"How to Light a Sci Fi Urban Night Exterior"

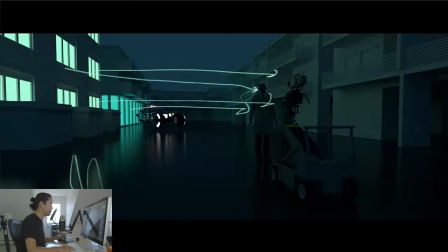And also, you can see there's a little bit of a reflection of that light in our talent's face. Now, he's actually in front of those buildings, so he's not getting much direct light from them. There's a little bit, but a lot of this lighting here is purely reflected. So we have, by adding these fluorescents on, we have a green source now, or fluorescents, these practicals.
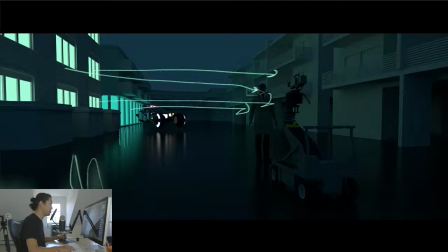We have this green reflection down here, and that lights this wall, and it also puts a reflection in our person's, in our talent's face.
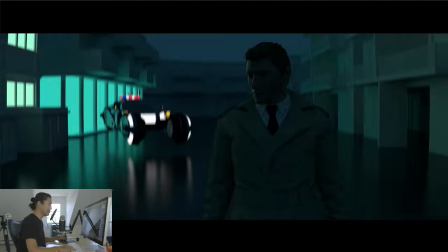So let's look through the camera. Very cool. I like this look a lot. This is a very dark look. You can almost get away with just this, but we're going to keep adding lights to this scene, and we're actually going to end up overlighting the scene in my opinion, but I want to just show you all the different pieces. It's up to you to kind of choose what mood seems the best for the project you're on.
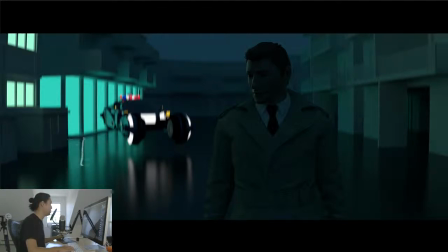If this works for you, that's great. But again, let's call this out really quickly. We have the green reflections in the floor here from our wet pavement. We have a little bit of green light on our Talon's face and nose, and then this side of the set is getting lit up completely by those practical lights. I'm calling them practical lights.
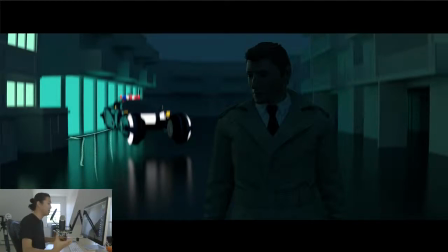Practical lights normally means like a lamp, but I call anything in the scene that's emitting light a practical because you can see it in the shot. So let's flick between this shot and the original.
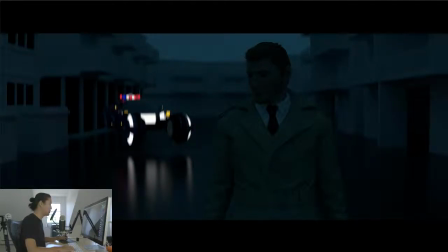So here is just the ambient, just the skylight, very dark, but there's nice blue base to everything.
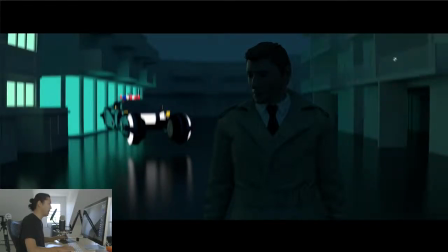And then we turn on that fluorescent, and the lights, the wall over here is getting lit up. We have these nice bright windows, they're reflecting in the car, and we also have the reflections on the floor and a little bit of edge light on our Talon.
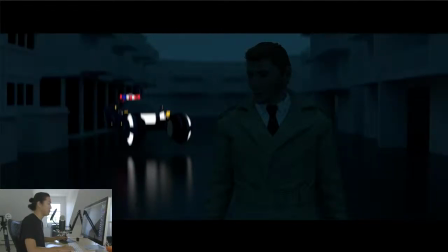Let's look at it one more time here. Lights on, lights off. Lights on, lights off. So very cool. I like this look a lot.
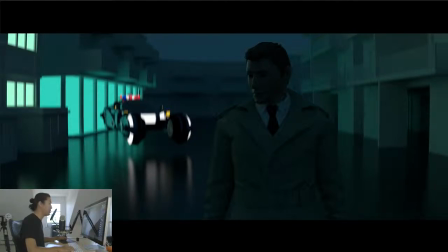I would actually go with this for certain scenes, but we're going to add another layer of lighting, and that's going to be more practicals.
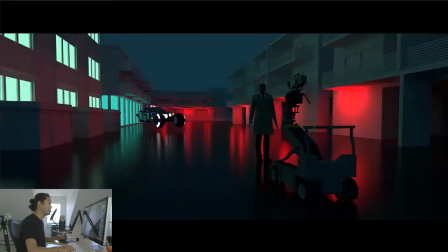And this time, the practicals are going to be red. So, just like our green lights over here, the red lights are reflecting into the floor here. Now, this is a perfectly smooth, reflective floor. This is not what it's going to look like in real life. There's going to be a lot more bumpiness and broken up patterns, but for this example, I tried to keep it very smooth so everyone can see it.
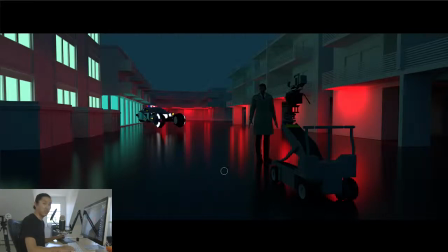This would be essentially working on like a plexi floor, which is not realistic for a scene this big. I mean, not really. And what these sources are, which is not 100% clear here, these are 4-foot KinoFlow tubes, and there's a bunch of them all the way down here.
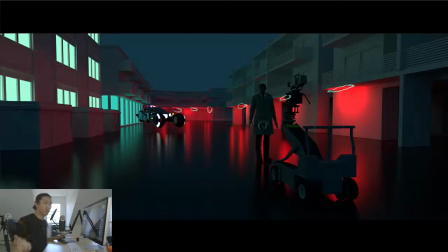It's kind of like how a hotel or motel would light, so there's just a fluorescence stuck up on the ceiling, and you see the fluorescence, and they are gelled red. Now, what's kind of happening in the movie world is we're moving away from tungsten and fluorescence.
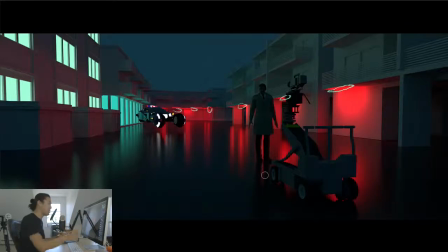I mean, you're still going to see them on set because people have so many of them, but what would likely be done on a modern feature is that these would actually be LEDs inside of a tube. So these could either be 4-foot fluorescent tubes or 4-foot LED tubes that are red. So I really like this red. Contrasting with blue, I believe red and green are opposite colors on the color wheel.
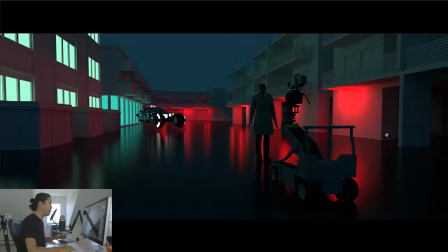I feel like I should know that. Yep, I'm looking at them. I'm looking at it right now. They are opposite colors, so that is really nice here. That's a nice color contrast that's happening. A little bit Christmassy. It's a little bit Christmassy. I didn't mean to do that, but let's look at it through the lens.
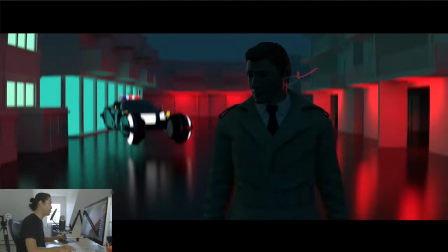So very cool. We have our red edge light going here, and we have our green edge light there. And under all of this is this very subtle blue that's in everything. So you see that this white shirt, it's actually a little bit blue. There's blue in everything. It's very subtle.
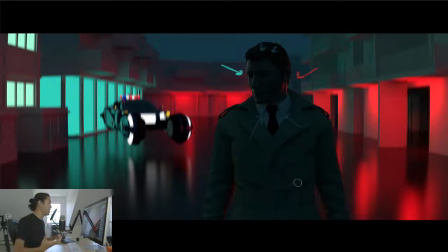So we do not have a white ambient. We have a blue ambient, and that gives all the shadows, and I think the scene overall, some nice blue tone to the whole thing. You don't have to color correct this if you shoot it that way. So let's look at the progression so far.
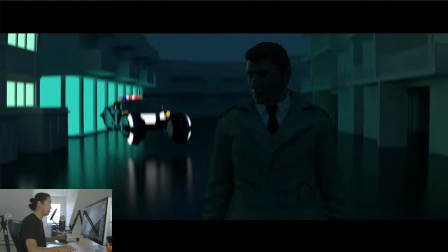We have gone from this shot from here. So this is the green light only, and we added the red light.
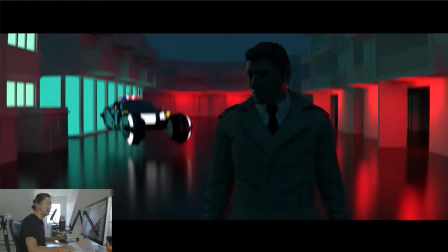Green light, red light. All sorts of funny things are coming out of these color choices.
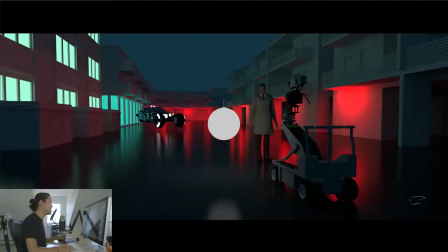It's Christmas, and it's also a throwback to being in kindergarten. So the last thing we're going to add, and this is questionably over-lighting the scene in my opinion, but I wanted to add it in here. We're going to add this 24-inch fluorescent, I keep saying fluorescent. We're going to add this 24-inch lantern light, and now inside of it could be a tungsten bulb, which is possible, but even more likely is going to be more LEDs.
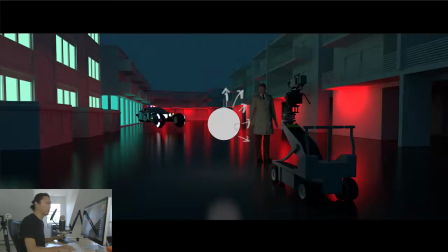So Light Gear, I think Source Maker makes them as well.